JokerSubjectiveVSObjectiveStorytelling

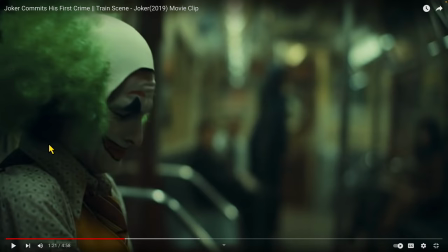883s
The other great thing about this shot is that by cutting to this angle and keeping these guys in the background and that woman in the background it reminds us of where they are
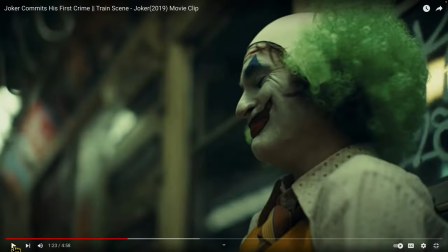892s
in relation to our hero character so now what's also great is they've used those electrical outages to go to a
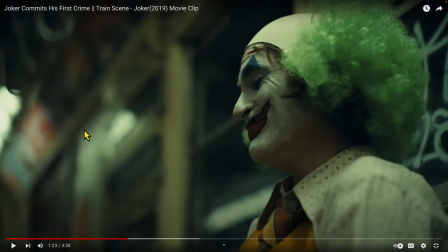900s
wider shot on the cut and that actually establishes where those guys are in relation to the joker they did cut to one reverse
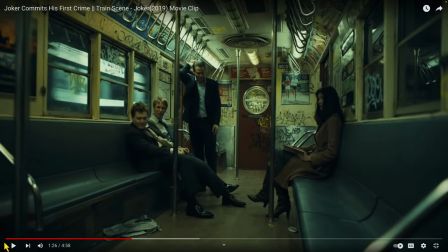908s
angle him laughing and i don't know if that's just an editorial choice the director thought that that would be nice though maybe the performance is great and we cut to one i would say neutral shot that isn't from his perspective this is one of the few ones but the camera pushes in on these guys
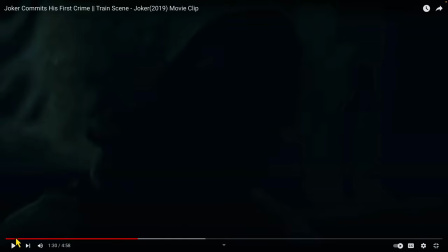924s
and they're looking at him again and i think what the purpose of those shots is to give enough time for these guys to register what's going on down there so that they can then move forward and become predators
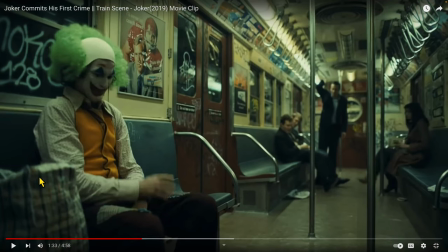937s
and this is one of the few shots where the cameraman actually did walk up to that bad guy One of the very few,
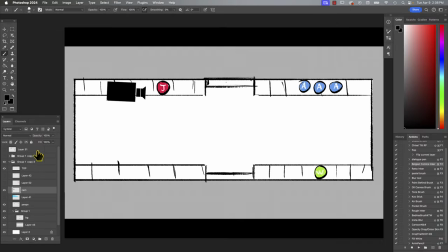943s
one of the very, very, very few where the camera guy went doop, doop, doop, doop, doop. I'm going to go shoot the alpha guy here.
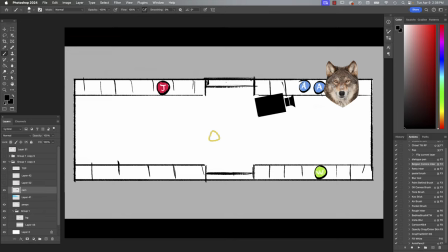951s
And you know, that line I think is a, we need to go close on that guy to see his expression and to see that the alpha guy is fully, completely centered on the Joker now for the first time. So one of the very few times when they actually move in close.
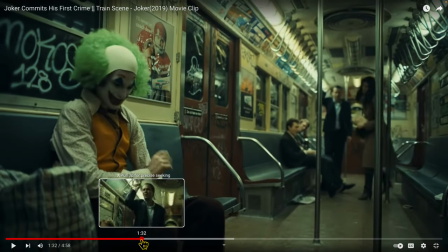966s
and also what's great about this is the attention that's being drawn
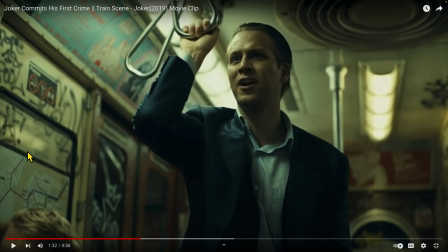971s
onto the Joker gives the woman a natural out and she's
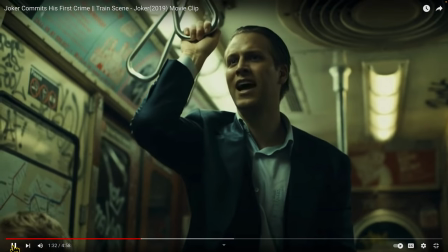975s
like I'm gonna get the F out of here so this wide shot again
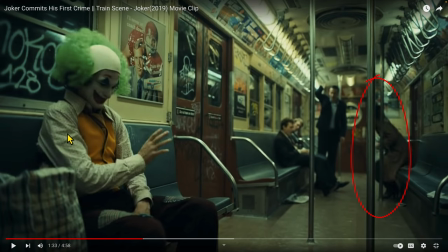980s
with him waving them off and saying no no no no no ignore me gives her a chance
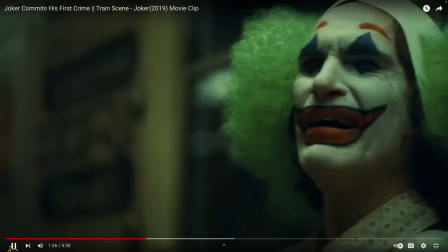985s
to get out of here and the great thing about that is when they cut to the reverse of the Joker,
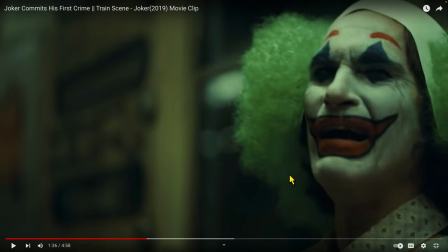992s
they still allow the audience to view the woman escaping the scene and that ends her moment in the train.
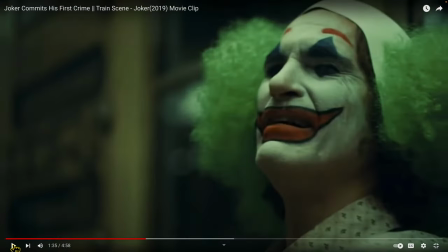999s
We have her getting up right here in the background by cutting to a reverse and him laughing.
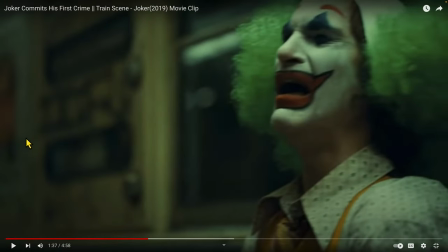1004s
We see her past camera. We see her past the Joker. Now she's escaped the scene. She's free. She's clear. She's safe. and meanwhile we can tell the most important story
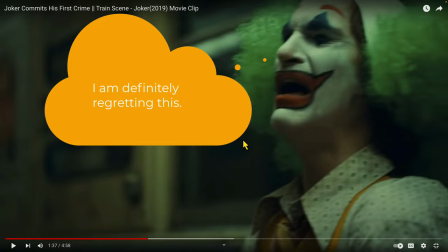1016s
point of the Joker in pain knowing that Jesus man I am screwed
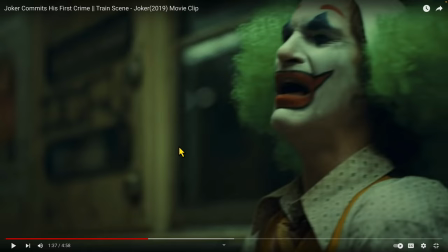1021s
I'm gonna get my butt kicked very soon so we've told two story points in one shot which is great but we're telling his story primarily so now we're on that
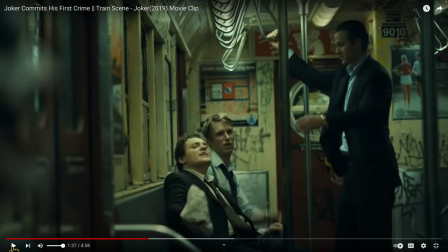1030s
reverse angle a very very short shot of him laughing in the foreground we have a I guess you call it dirty over which very very soft focusing right
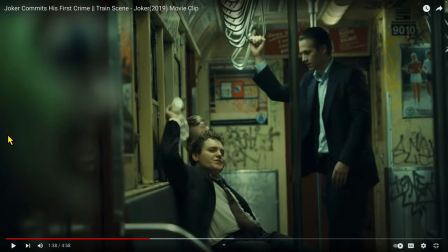1038s
here and now their focus is completely on the joker so again we're telling his story and we're telling the beginning of their predatory behavior moving
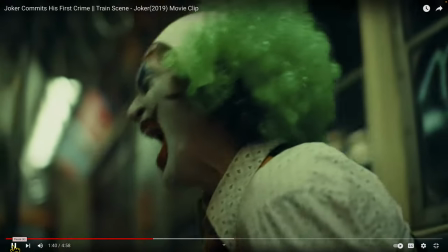1047s
towards the joker and a reaction as they throw the back he's reacting to them
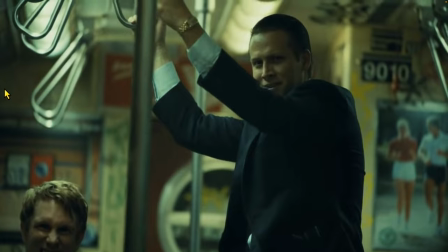1052s
so now this shot here again think about
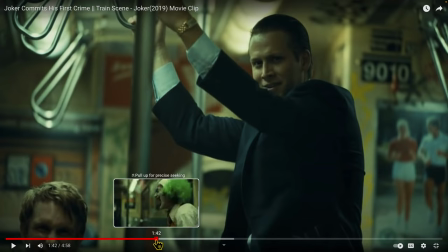1059s
this dynamic the power dynamic we have the alpha standing up his
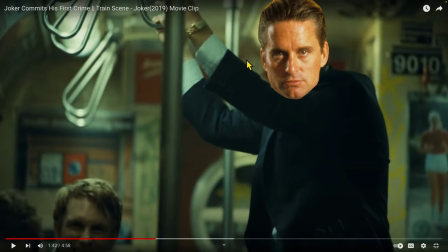1065s
hair slicked back we got Gordon Gekko jr. here and the gold watch even shows that he might be the
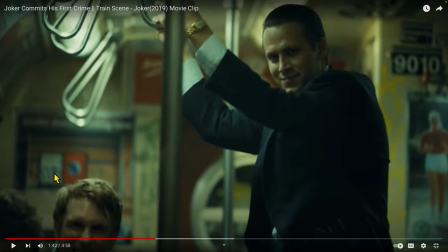1071s
alpha hair slicked back eyes locked these guys messy hair messy hair they're beneath him so compositionally we have this great composition of the bad guy the aggressor moving forward beginning his predatory game and also pay attention to it
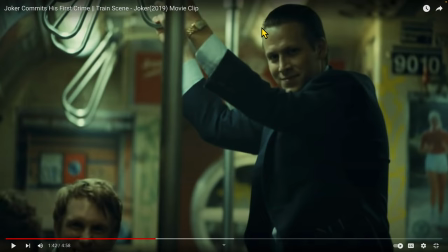1086s
being a game of cat and mouse it's the fun it's the it's the playfulness of a cat with a mouse before they go in for the kill he has this maniacal smile on his face it will change eventually but this is
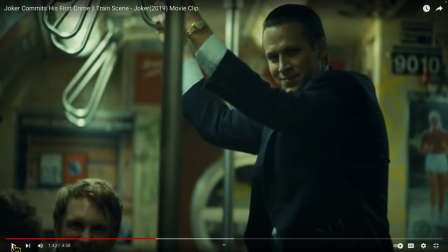1100s
the beginning the appetizer moment before the full meal of the predator moving in so
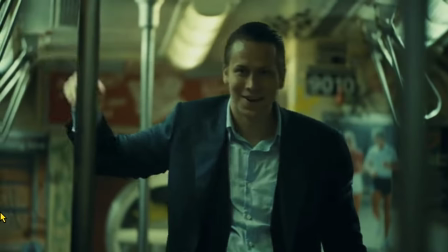1110s
now he begins stalking his prey and they use these light outages again for these cuts he's like waving
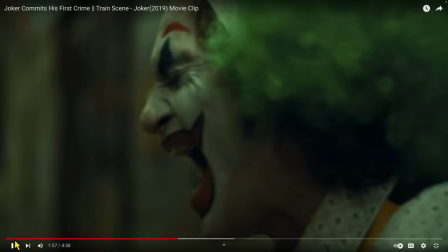1116s
him off and this is one of the few shots where the cameraman is dolling back with our predator moving forward
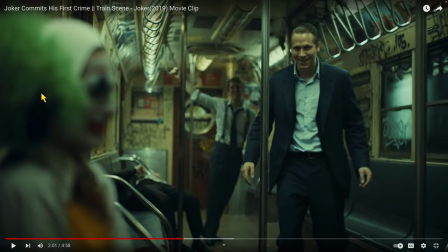1123s
as we get in back behind our hero again. So we're telling a story. We see where he is in relation to him.